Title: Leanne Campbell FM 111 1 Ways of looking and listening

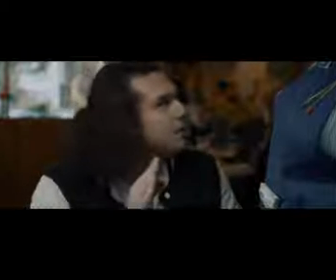0s
In this piece from The Faceless Man,
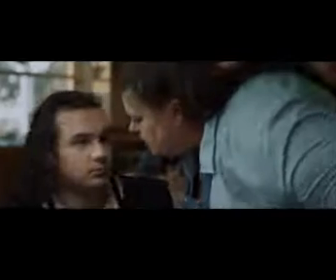2s
we can see that they use cutaways and also the audio to really draw in and give you a sense of what's happening with this film.
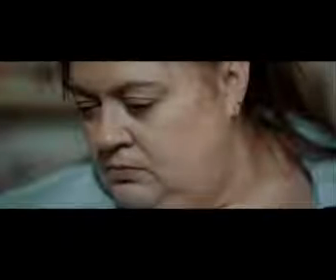9s
When they wanted to show a time
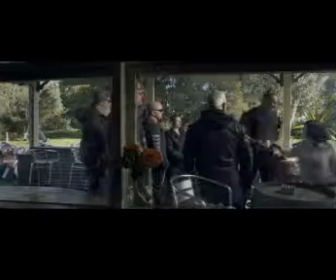13s
elapsing of when the waitress is looking at him and getting angry and when she walks away,
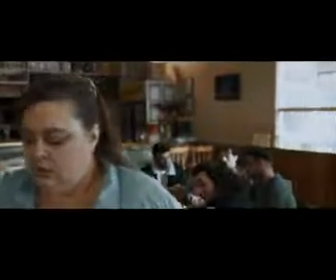19s
to show that that is quite a significant stop in time,
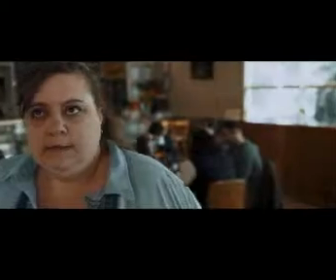24s
they cut away to other things and then back to her before she walks away.
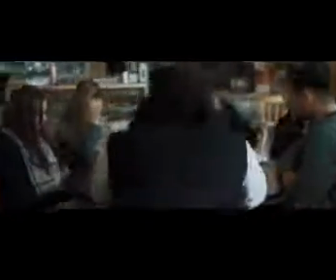29s
One of the other interesting elements is that they keep whoever is speaking their face in the camera,
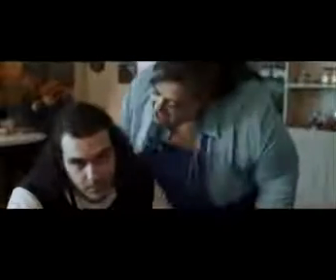36s
but when there was travelling shots to go from one location to the other, to keep it focused on the main characters,
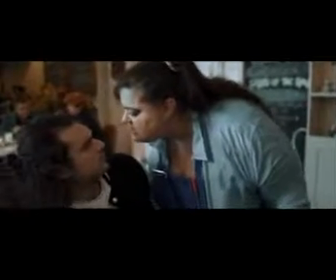42s
which is sitting at a table, the camera was kept low, and so when the other actress came in to speak to the main character,
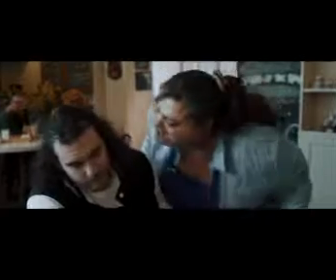50s
she actually got low before she started speaking, but then from that we draw back and it really starts to focus on what she's saying,
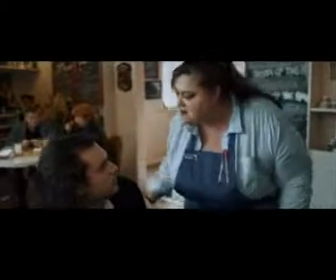59s
and the importance of what she's saying sets the tone for the rest of this film.
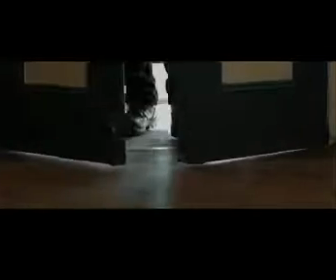65s
They also used a fair bit of comedy in this to get across their point.
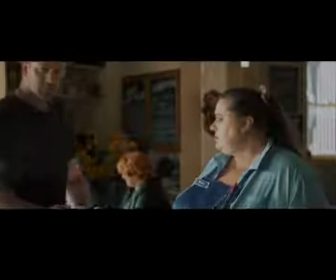71s
When Barry comes in to go into the classical music is something that is done in a lot of projects.
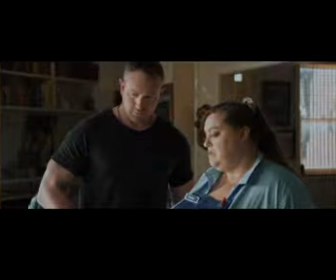79s
The other interesting thing to note is the colour grading.
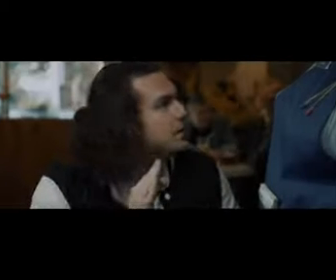82s
It's been graded really quite dark for the setting to show that although it seems a normal setting,
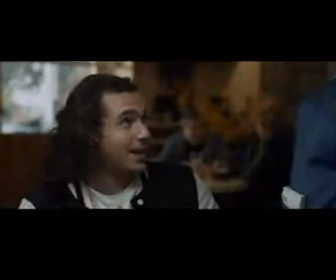90s
there's something innocuous about it. Also interesting to note is that the extras in the background do not react at all to the waitress yelling.
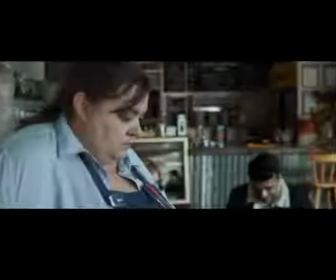98s
They are just sitting in the background having their own little conversation. So it sort of sets up that this is a normal thing that can happen in this cafe,
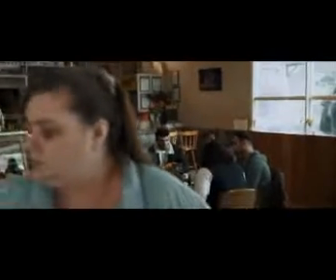107s
that it's not unusual for the cafe owner to call Barry in to deal with some unruly locals.
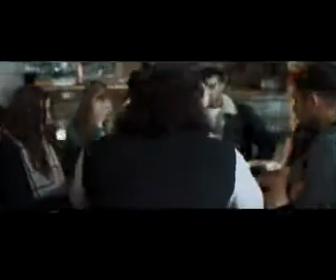114s
One of the other elements that I noticed in this film is that when we were hearing voices from the rest of the table,
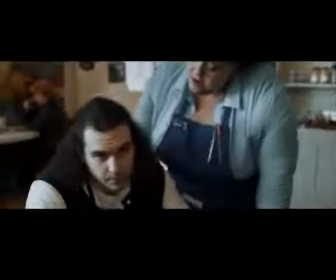122s
we didn't really see them, but the moment Barry walked in,
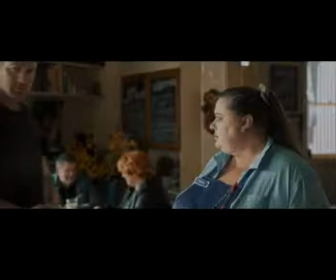125s
the character playing Barry, the director decided to focus on all of the cast that are the main ensemble cast,
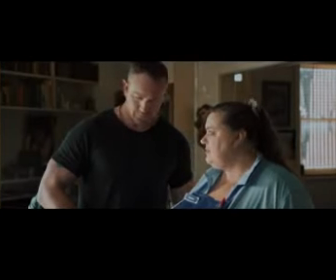133s
and they were well lit, like really bright compared to the darkness of the rest of the thing,
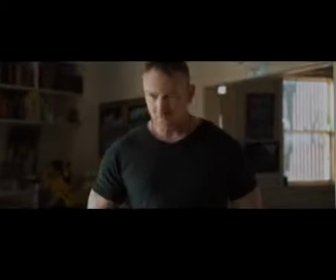138s
but they were all looking and they were all in shock, which adds to the emphasis that they were trying to portray that this guy is
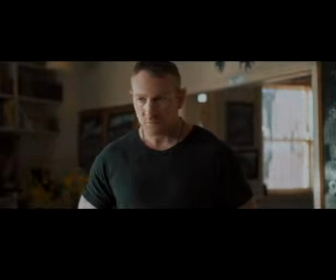145s
imposing and I guess a menacing person in this film.